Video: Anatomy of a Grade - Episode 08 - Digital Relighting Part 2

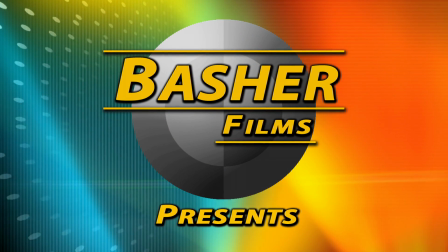(0:00)
Hey everyone, Chris Hall here with Basher Films in Pasadena, California, welcoming you to another episode of Anatomy of a Grade.
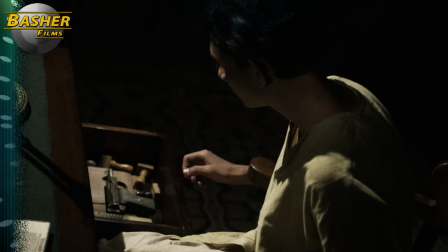(0:08)
Today we're going to take a look at shot matching. This is a shot from a feature film entitled Chittagong that is yet to be released.
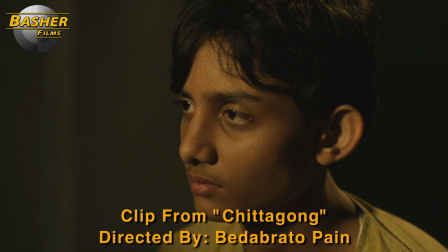(0:15)
The filmmakers were gracious enough to let me use it for this little piece.
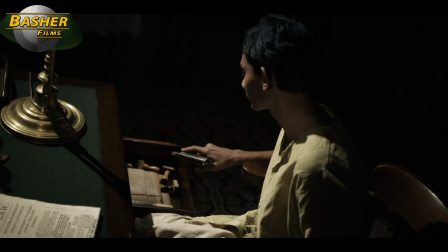(0:19)
Basically, we have a case here of pickup shots not matching the original shots in a scene.
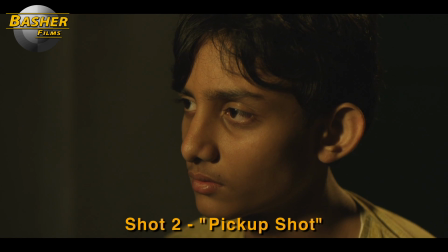(0:25)
You can see this shot here does not match the two shots on either side of it.
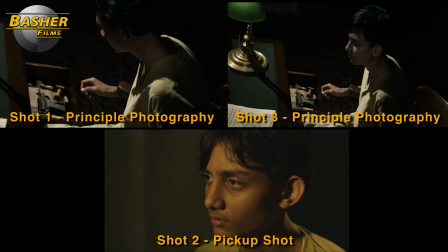(0:29)
This was shot after the fact by a different crew, and the lighting doesn't match the original footage. So what do we need to do to make this match? Well, we need to make this look like this.
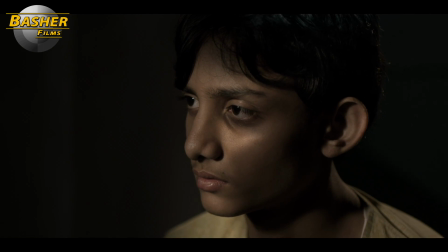(0:43)
And this is another example of digital relighting. We basically need to paint this actor's face quite a bit to get the lighting to match the lighting in the previous few shots.
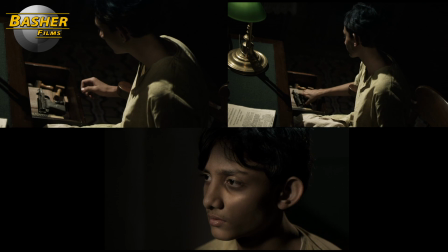(0:53)
So let's dive in and see what we can do here. The first thing I'm going to do is a standard primary color correction.
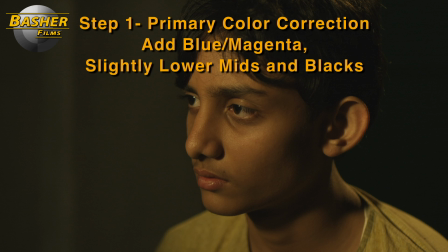(0:59)
and I'm going to lower the mids and lower the blacks just a little bit and maybe bring down the highlights a touch and add a bit of blue into the frame.
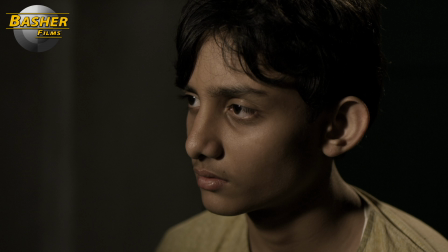(1:09)
Once I've done that I get a first color correction that looks like this and now we're going to go into some of the digital repainting. So the first thing I'm going to do is start with his hair. You can see in the previous shot that his hair has a cooler kind of bluish light on it.
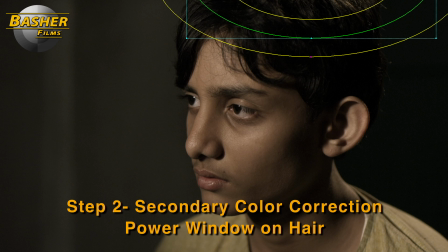(1:25)
So I'm just going to put a little circular power window around that and I'm going to track that throughout the frame and add a little bit of blue to the highlights in that. When I'm done, I get a little blue pop of light on the top of his head. So the second step is kind of the most drastic step here.
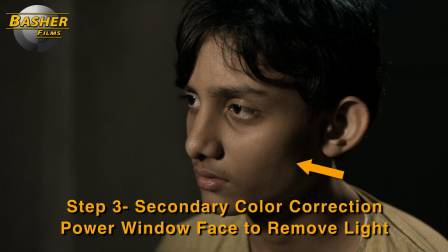(1:40)
We need to take away light from the right side of his face. You can see in the previous shot on the right side of his face, camera right side,
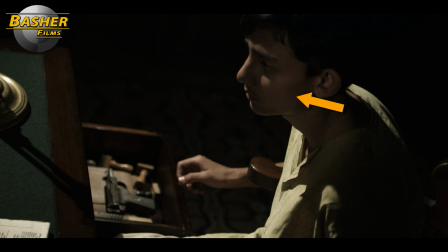(1:49)
there's a lot less fill light and there's a lot more contrast from the highlight side on the left to the shadow side on the right.
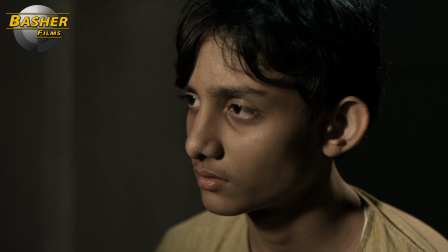(1:56)
So I'm going to build a power window here using a curve tool and I'm going to shape it around his face. I've got it already drawn here and you can see it's basically following the lines of his face up and around his ear and down to the right. I'm going to track that throughout the shot and then I'm going to pull down the highlights on that side of the frame.
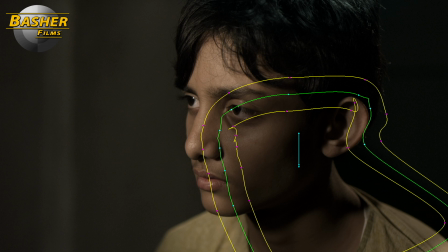(2:15)
And when I do that I get this. You can see there's a lot more contrast from left to right across the frame.
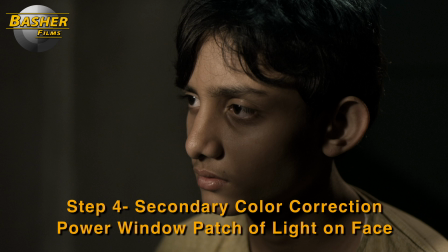(2:21)
And this is going to make shot matching a lot easier. So the next thing we need to do is create a patch of light right below his eye on the camera right side of the frame.
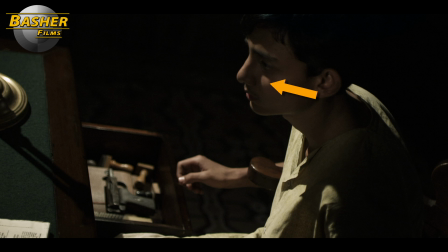(2:30)
You can see in the previous shot there's a little speck, a little triangle of light right there.
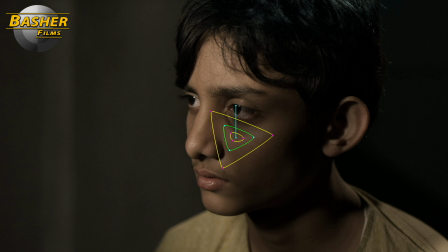(2:35)
So I'm going to just make that with a shape here, a custom shape again. And then I'm going to bump the highlights up on that. I'm going to raise them. And when I track that throughout the frame I get something that looks like this. Now we're really starting to resemble the light in the previous shot.
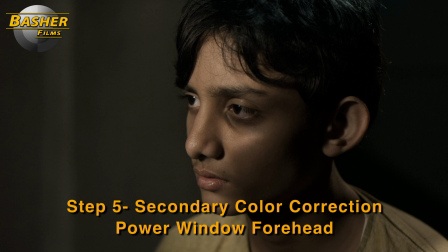(2:50)
So we have two more steps left in this grading process and the first thing I'm going to do is draw one last power window on his forehead to
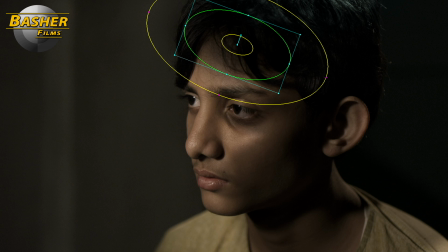(2:57)
kind of bring down the light on his forehead a little bit and you can see in the previous shot there's a lot less light up
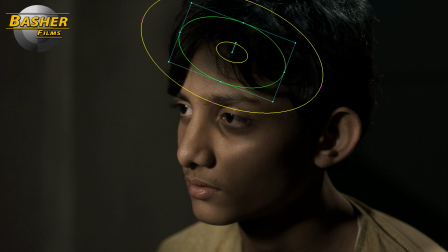(3:04)
there and I'm just going to use a circular power window track that throughout the shot and now we have a little bit better match to the previous lighting.
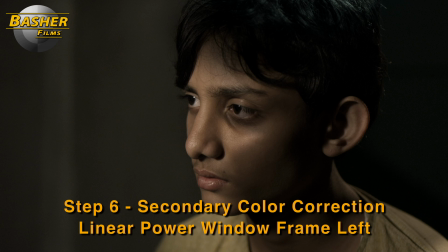(3:13)
The final thing I'm going to do in this grade is actually use a linear power window and power window down the left side of the frame. I'm actually just going to lower the highlights on that, soften that window quite a bit. You can see I've drawn it here.
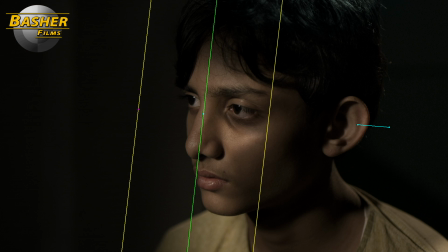(3:27)
It's very soft from left to right, so it kind of fades into his face. And when I do that, I get a much better approximation of the darkness behind him that we can see in the previous shot. So this is the final grade. I'll play you the original shot and here's the final shot
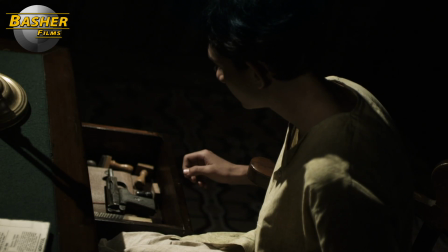(3:45)
and here it is in context with the shots on either side of it.
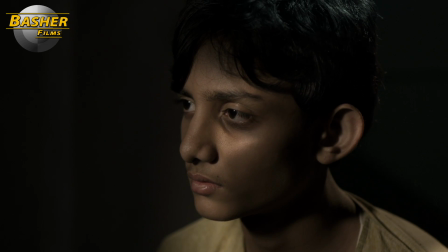(3:50)
You can see we've got a much better match continuity wise for lighting.